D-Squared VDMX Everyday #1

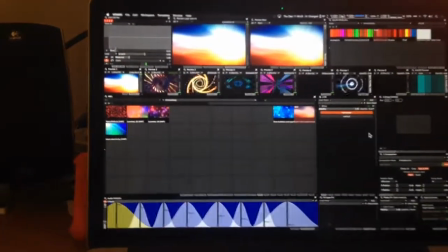composition I came up with today in BDMX.
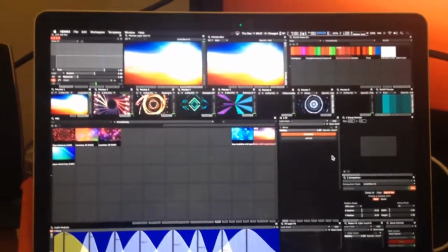I'm running seven layers right now, sorry, five layers right now, six.
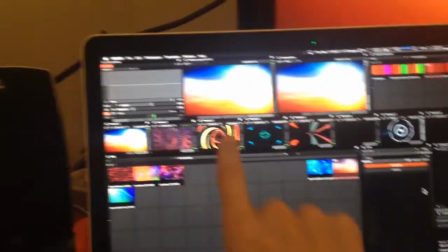Basically I have a background layer, a shape layer, shape layer, shape layer, shape layer, overlay.
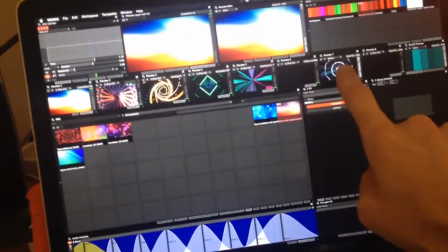This is going to be my mask layer.
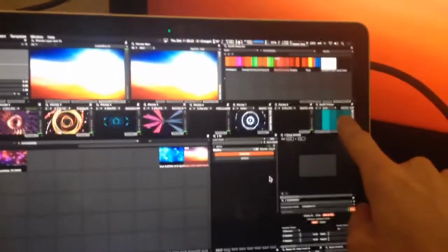This is what I usually have for logos and this is just a color palette picker that I use for the lighting in the club.
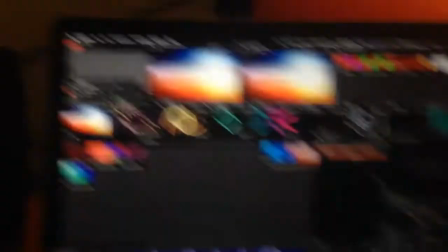So, on the background layer, which is the one that's selected right now on my APC40, uh,
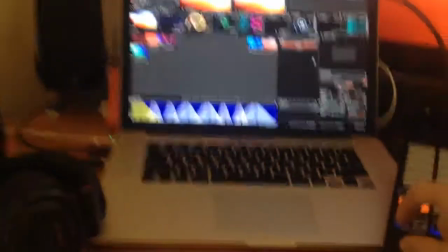if I choose a different, let's see if I can get this in shot here, if I choose a different,
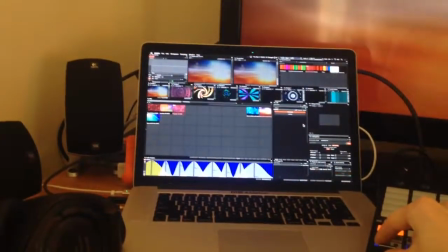uh, clip, it does this nice slow auto-fade into this, and I like these, like,
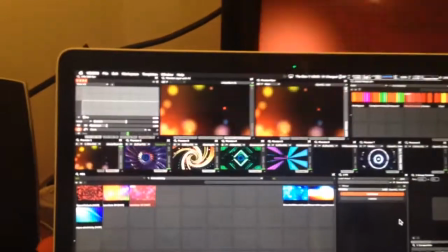sort of, background not too distracting videos and you can put a little mirror on it and it gives it a nice
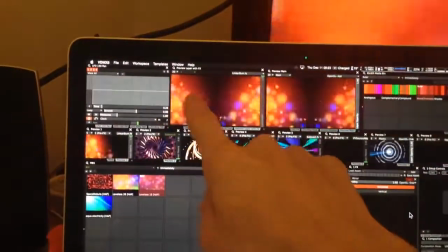symmetrical look. Basically this is what the layer is with effects and this is what my
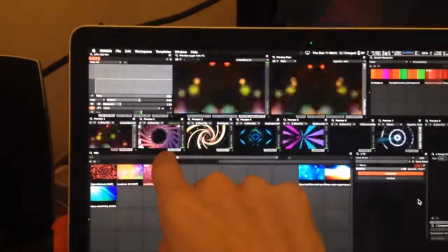main output is and then these are just what each layer has before any effects.
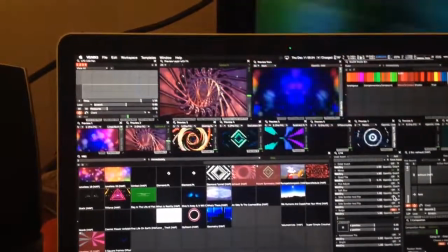So bringing up layer 2 now is this guy this sort of tunnel
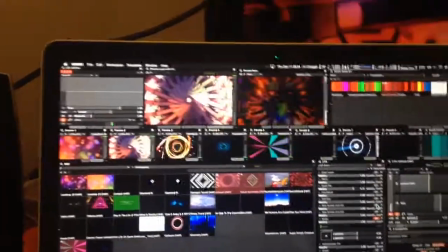thing here and it's on subtract on its blend mode so you get this nice sort
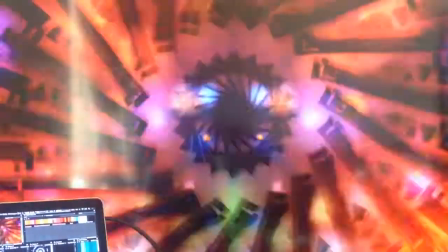of takes away from the background layer
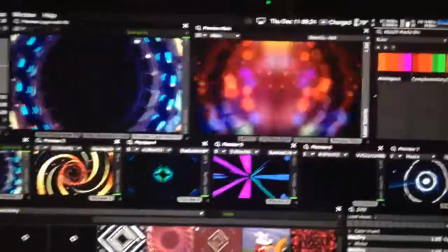and then And,
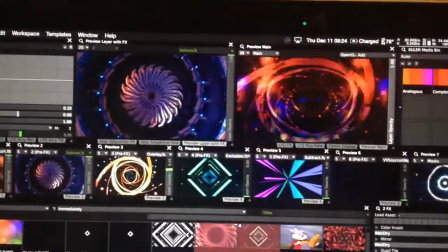on my third layer, which I'm bringing up now, I have this other zooming thing,
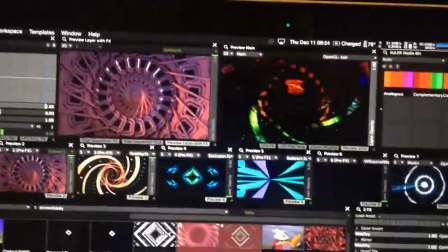and that's on an overlay, so it chops up the video even more now. This is what it looks like.
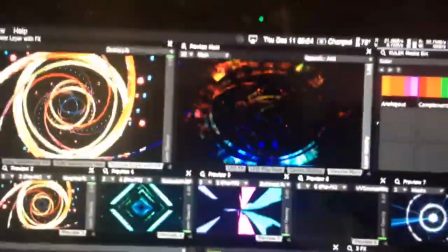There's no effects on these guys, I can add effects if I want, but... So that's what the main output starts to look like.
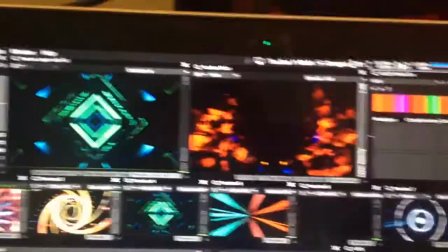Now if I bring up number flare 4 here, which is this square infinite zoom thing,
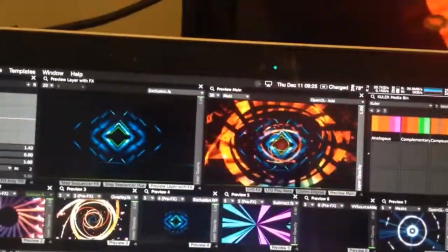this one is on exclusion, so whenever it sees colors it does the opposite with exclusion.
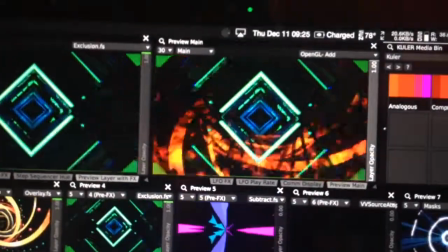And you get this really complex looking thing going on right now.
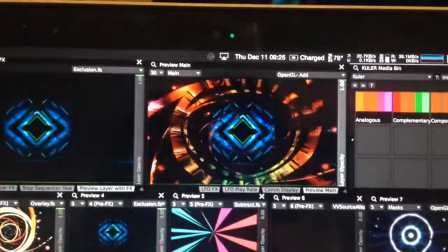You can change the background layer, which will really help pop up some of the layers underneath it.
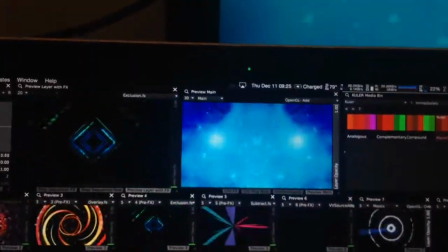So, this is what the background layer is. Add that on.
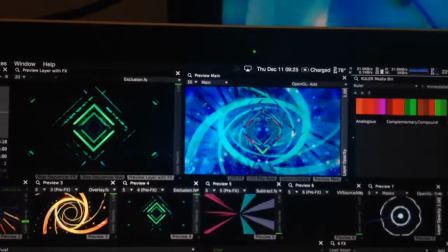Add our little infinite zoom guy. Bring in that guy a little bit.
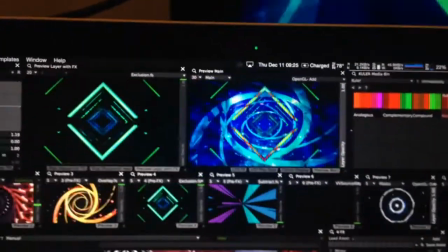And then on my fourth layer, fifth layer,
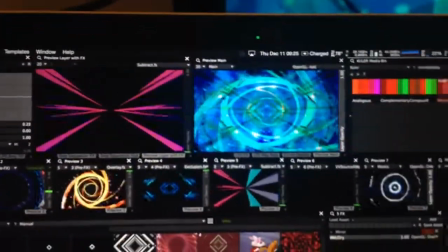I have this sort of spiral thing with a little mirror on it.
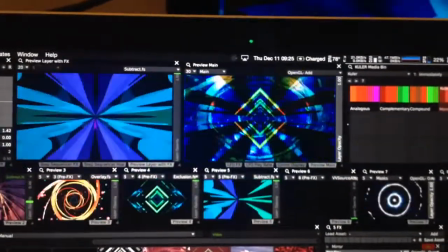It's all about that symmetrical.
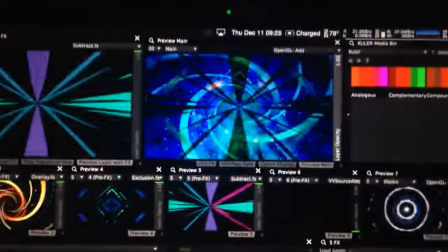So you start getting this really crazy looking thing going on.
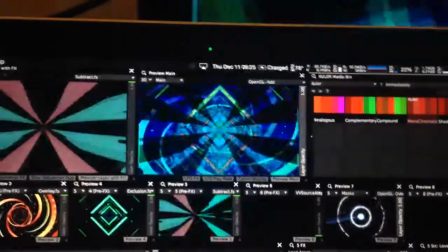And then on my seventh layer here I have this mask and what it does is it actually takes
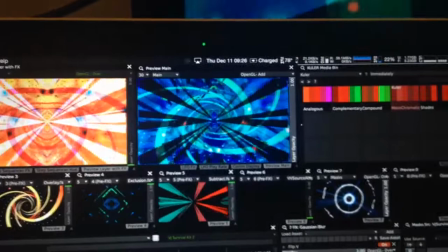this is the mask layer but you can't see it.
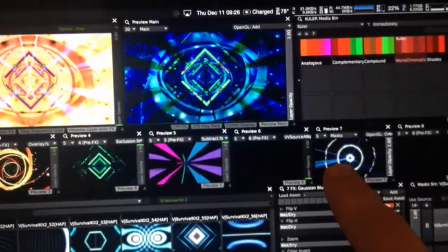It takes this layer here takes all these layers combined which is what you're seeing right now
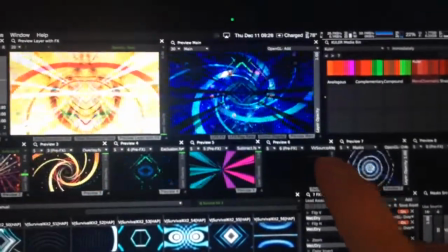and then applies the shape to it and then I have some effects thrown on it there and
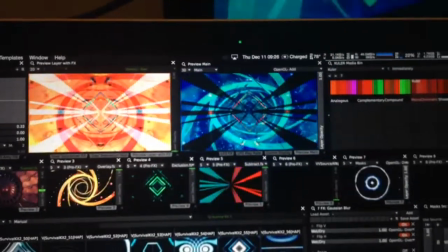for some reason VDMX doesn't like to show with the shape applied in the preview but if you look at
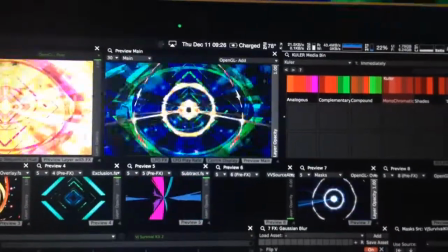the main output when I bring this up you can see it sort of really start to go
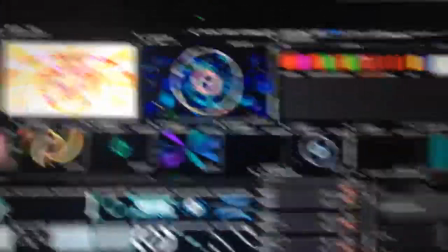so right now there's an invert effect on there so if I turn that guy off
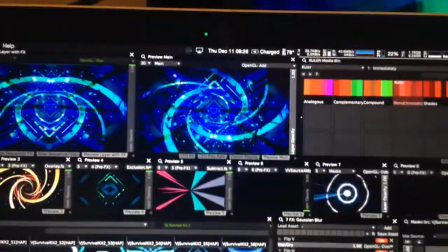now it's just the same thing that's on there already but
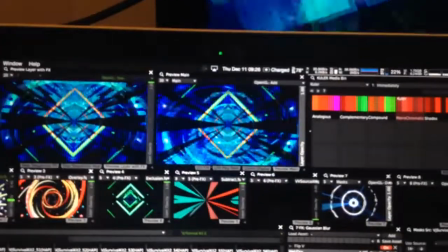just blurred out and flipped horizontally and vertically.
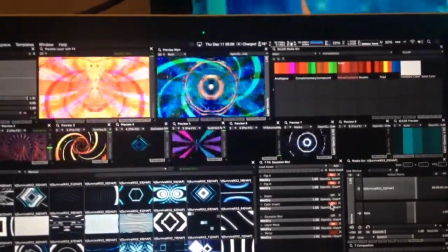So if you throw the color invert on there, it just really starts to pop out.